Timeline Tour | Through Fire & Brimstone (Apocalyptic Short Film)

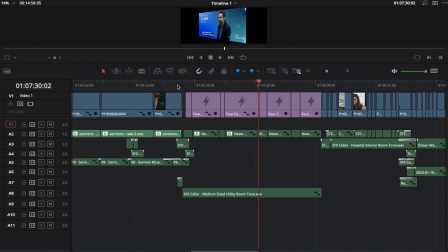And there's other scenes like this only has 2 audio tracks in use.
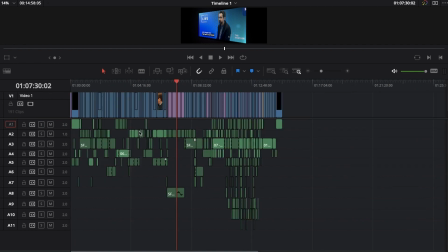Usually there's only 2 at a time, sometimes only 1 at a time, if like the onset audio is good enough.
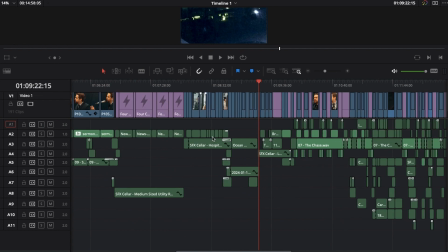Usually 2 or 3. I don't know. There might not be a place where there's only 1 track being used.
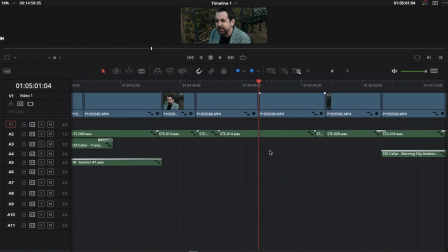Oh no, right here. Look at that. In this dialogue scene, there's only 1 track being used, and there's no ambience.
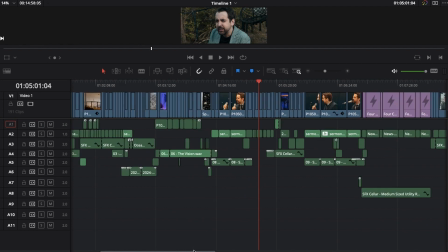Because I did not think that was necessary. I thought we got it, room tone and all.
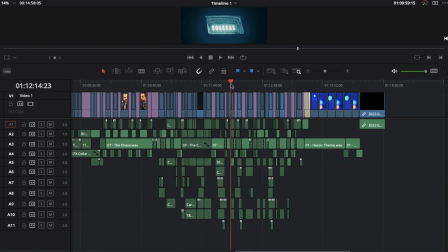But then a scene like this final scene, which, this final chase scene,
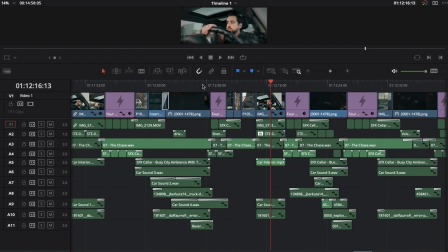it's so dependent on the sound effects, especially for CG shots, which are completely fake. So it needs sound effects to, sell the idea that these are actual cars actually moving, even though they're not.
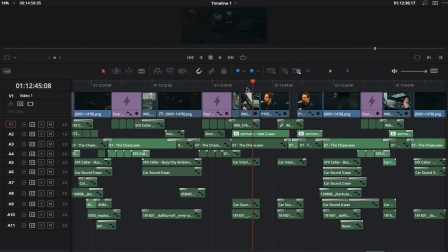But you hear the sound, you hear the police sirens, and hopefully that goes a long way towards communicating what I'm trying to communicate.
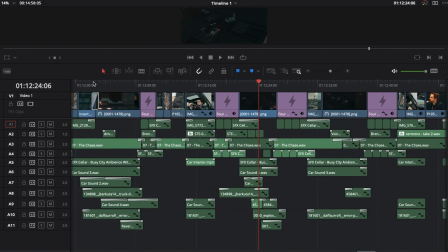That's the goal. It's all just created in the edit, mashed together. It's not necessarily a sexy edit, but I think it does the job.
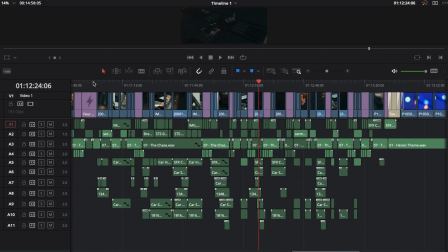I'm happy enough with how this all looks. I don't know. This is something where it's like, if I had to like keep working on this, I'd organize my sounds a little more.
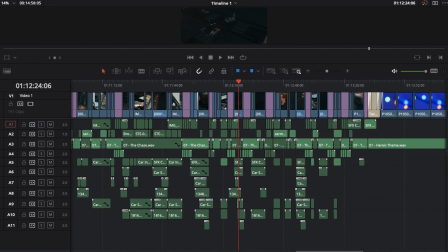As it is, things are a little bit just kind of scattered. And I think that's true with the edit, like especially the sound editing as a whole.
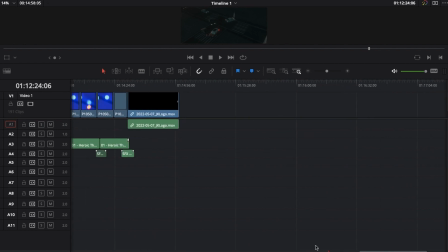It's like, I've done films before where like if I have to keep working on them for an extended period of time,
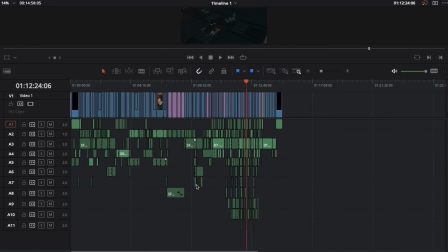or shift things around, or if it's going to take months to edit. This was actually like pretty quick turnaround. I filmed in early December and I finished the film in late January. That's relatively quick for a 15-minute short film. But there's times where in previous projects where if it's going to take longer,
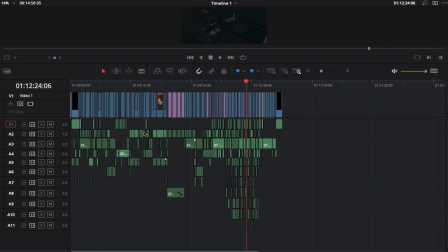I would really want to make sure that like let's say this is just dialogue and this is just ambience and this is just music. And like kind of sometimes I stay true to that, but it's also just changes depending on the tracks that are available. Sometimes just that changes things.
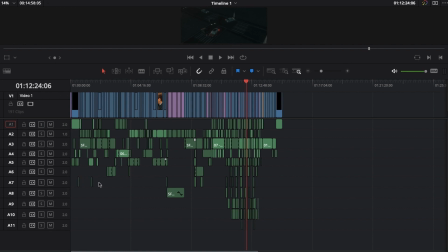And just what other track I was working with, like if I was really zoomed in to like this track, like then like that might just be the element it ended up on. It was kind of loose with the timeline of how it's organized. So that's something like I do better in different films depending on depending on how long I'm working on it.
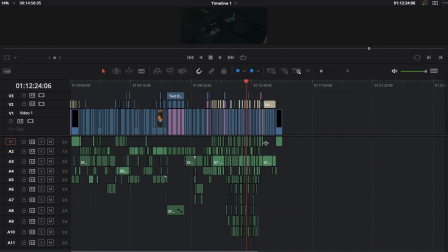But this was a pretty quick turnaround and I was editing it by myself. I wasn't outsourcing anything to anybody.
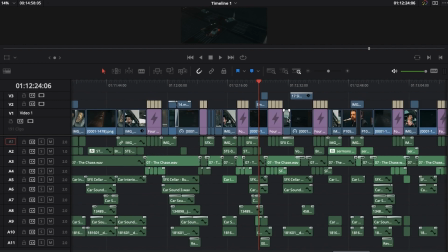But there is a little bit of organization here.
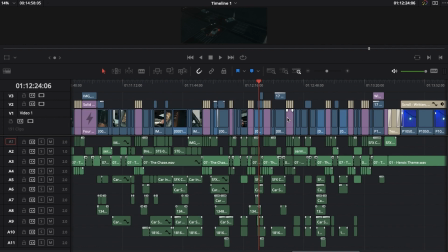Like usually this top
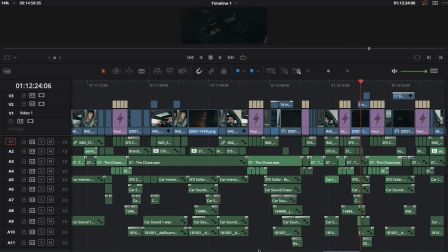track is reserved for audio that came from the camera, that was sourced from there.
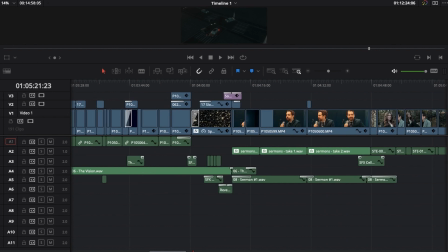That's mostly true throughout this film, with some exception.
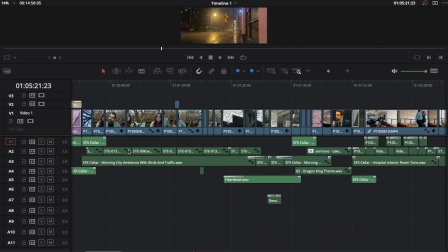And the second track, this mono track, all the dialogue is on that track.
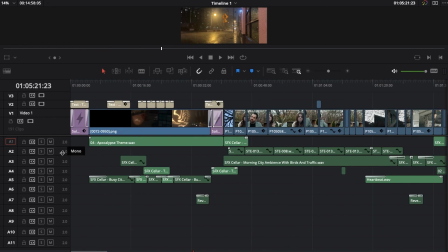That is a dedicated audio track for dialogue that is only serving that purpose.
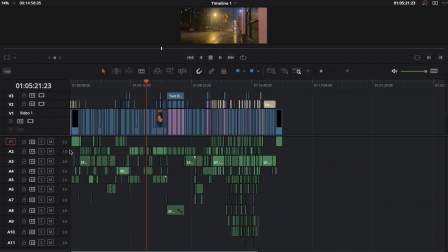But everything else is like not necessarily dedicated a certain way. So there are 2 tracks that are serving single purposes, and that's it.
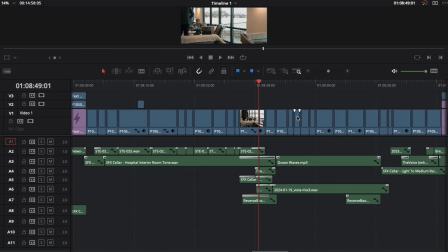But I just wanted to kind of point that out and just kind of showcase how much I organize my edits.
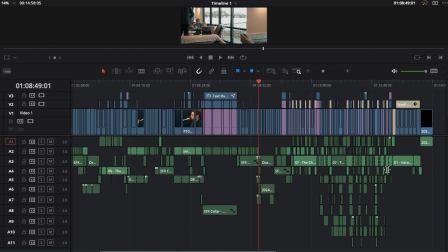And I don't know, it's like it's still like it's like that feels a little messy to me, but still pretty contained overall.
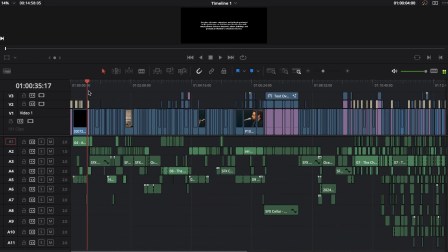And like I said, just because there aren't a whole lot of elements, these are simpler scenes. They're dialogue scenes a lot of the time. so it doesn't take as much to make them happen.
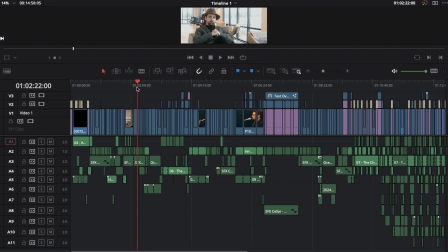I don't need to worry about spaceship sound effects or whatever, like, in every scene, trying to make that work, and, little fantasy elements.
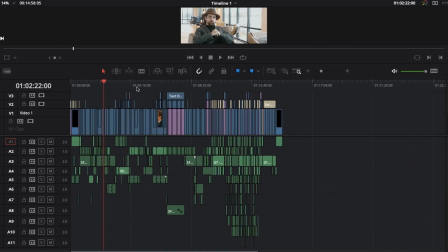And I love doing fantasy stories and where that require a lot of work in post to make them become real. But this is not that kind of film. This is basically like what we got on set is how I want it to appear in the edit.